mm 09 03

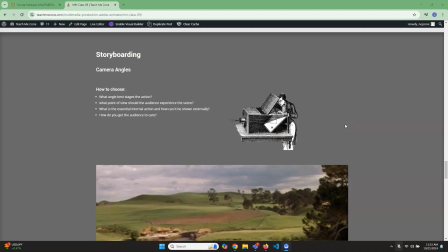0s
Now, to discuss the subject that we've been alluding to the entire time, storyboarding. When you are doing your storyboarding, really what you're trying to do is describe the angles and the action. And so, what you're mostly trying to do is
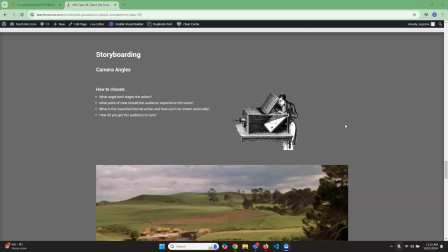14s
how can the audience best view the action and how can you best show it, right? A lot of what you're going to be doing is trying to take internal action, meaning like their emotional state, and try to show it externally. This is particularly important in animation because we're trying to give the impression that there's some sort of internal motivation,
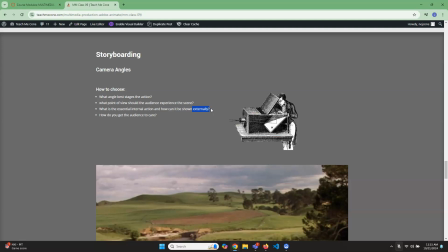33s
that the character themselves are eliciting their emotions.
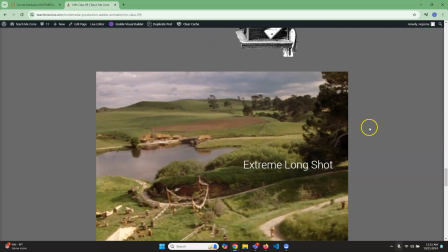37s
Um, let's just discuss what the shots are, and then we can kind of go from there.
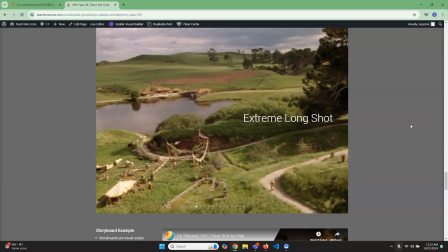43s
So the extreme long shot basically is where it's a really big. I just took these literally are sequentially out of a Lord of the Rings. Copyright. Extreme long shot usually is used for your establishing shot.
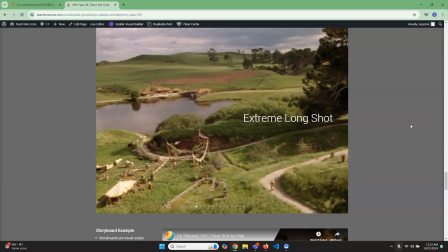56s
Sometimes it'll even be called that, and basically it's when you have a really big shot and you want to show a town, a house, a building. You're trying to establish the location, right? So it's pretty obvious. That's normally very often that'll be like the first shot, particularly in a big movie.
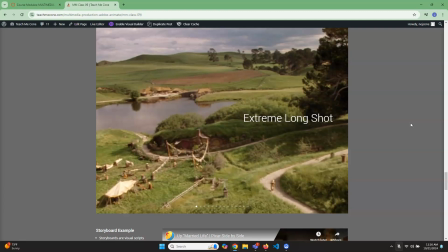74s
They'll try to do an extreme long shot so that you understand the location.
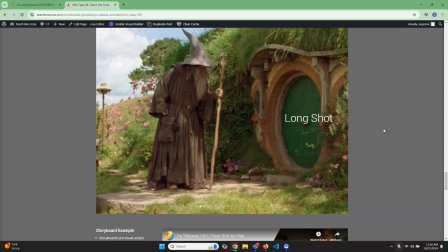79s
After that is just a long shot. So the long shot would be a full body shot, they might also call it. And generally, if you're trying to, again, it could be used for location purposes to establish where people are. But so where they are,
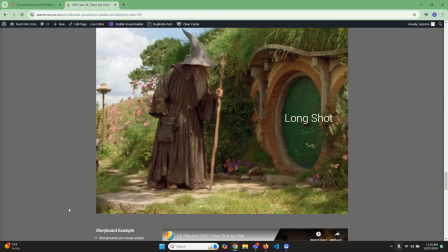97s
and it can also be used for just establishing the location of the individuals as well, right? So we would still consider this kind of an establishment shot. Even when you're doing actions, they usually don't do as many large body actions, even in this shot, because it doesn't look as amazing.
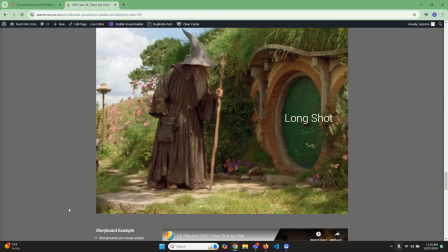115s
You know, if you ever think of like Bourne Identity, the movie, they cut really close and they just show arms flinging and what have you, which I think is pretty cheap and cheesy. People have kind of have noticed that camera trick. So, anyway, so that's the long shot.
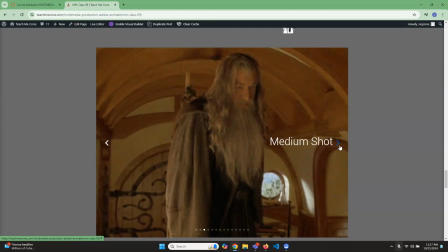130s
So you probably won't use any extreme long shots, but you might have a long shot. Just that's how you would establish. A medium shot is basically waist up. So this is probably the most common shot that you're going to see. Typically, with these ones and all the subsequent ones, we usually have the camera at an angle that is person height,
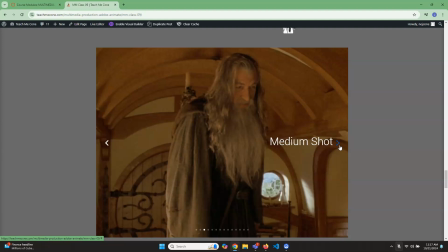148s
so that you can get a sense of that you feel like you're in the scene, right? So it'll be whatever the perspective is of the people. So this is kind of your bread and butter,
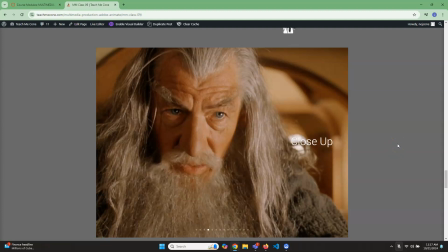162s
that kind of a thing. A close up would be basically the head, maybe the shoulders and up. So you might use it for like dialogue scenes, particularly good for like emotional scenes, things of that sort.
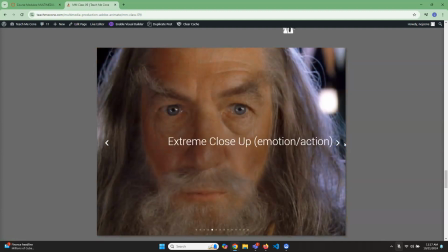175s
There's also the extreme close up, which is when you get really, really close, and that's when you're really trying to get an emotion, or you're trying to highlight an action.
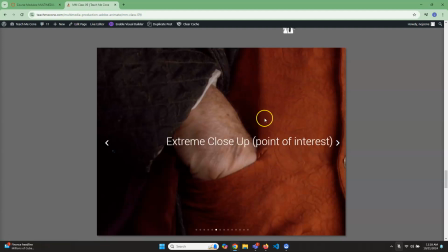183s
I think I might have it in the next one. Yeah. So like right here, you can see we can use it for point of interest. So when he's talking to him about the ring, they cut to the hand, and you're like, huh, that's weird. He's fiddling with something, and it makes you think about it in the future.
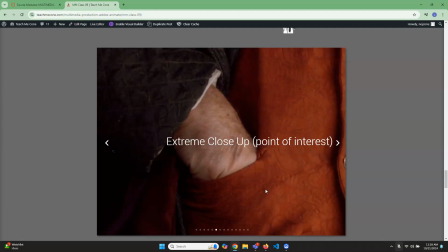197s
So when you're specifically trying to show something, it's really useful for that, and it's really useful for, like I said, emotional stuff.
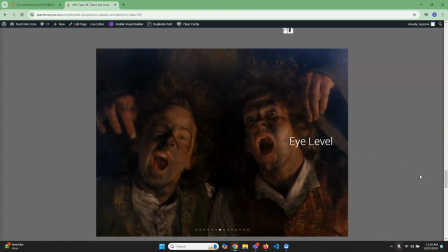206s
I already mentioned this earlier, but you want to be eye level. So here we're meant to be at the same level as the hobbits here, so that we are experiencing the scene from their point of view, not from Gandalf, who is much taller, right? So that's why their eye level in this case is this size.
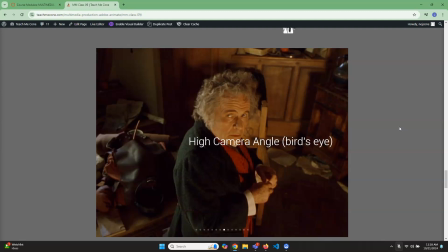228s
Now, if you do a high camera angle, you probably are familiar with this, meaning that you have the tilt in such a way that it's facing downwards. That is going to make the person, the subject matter, seem smaller, more muted, meek.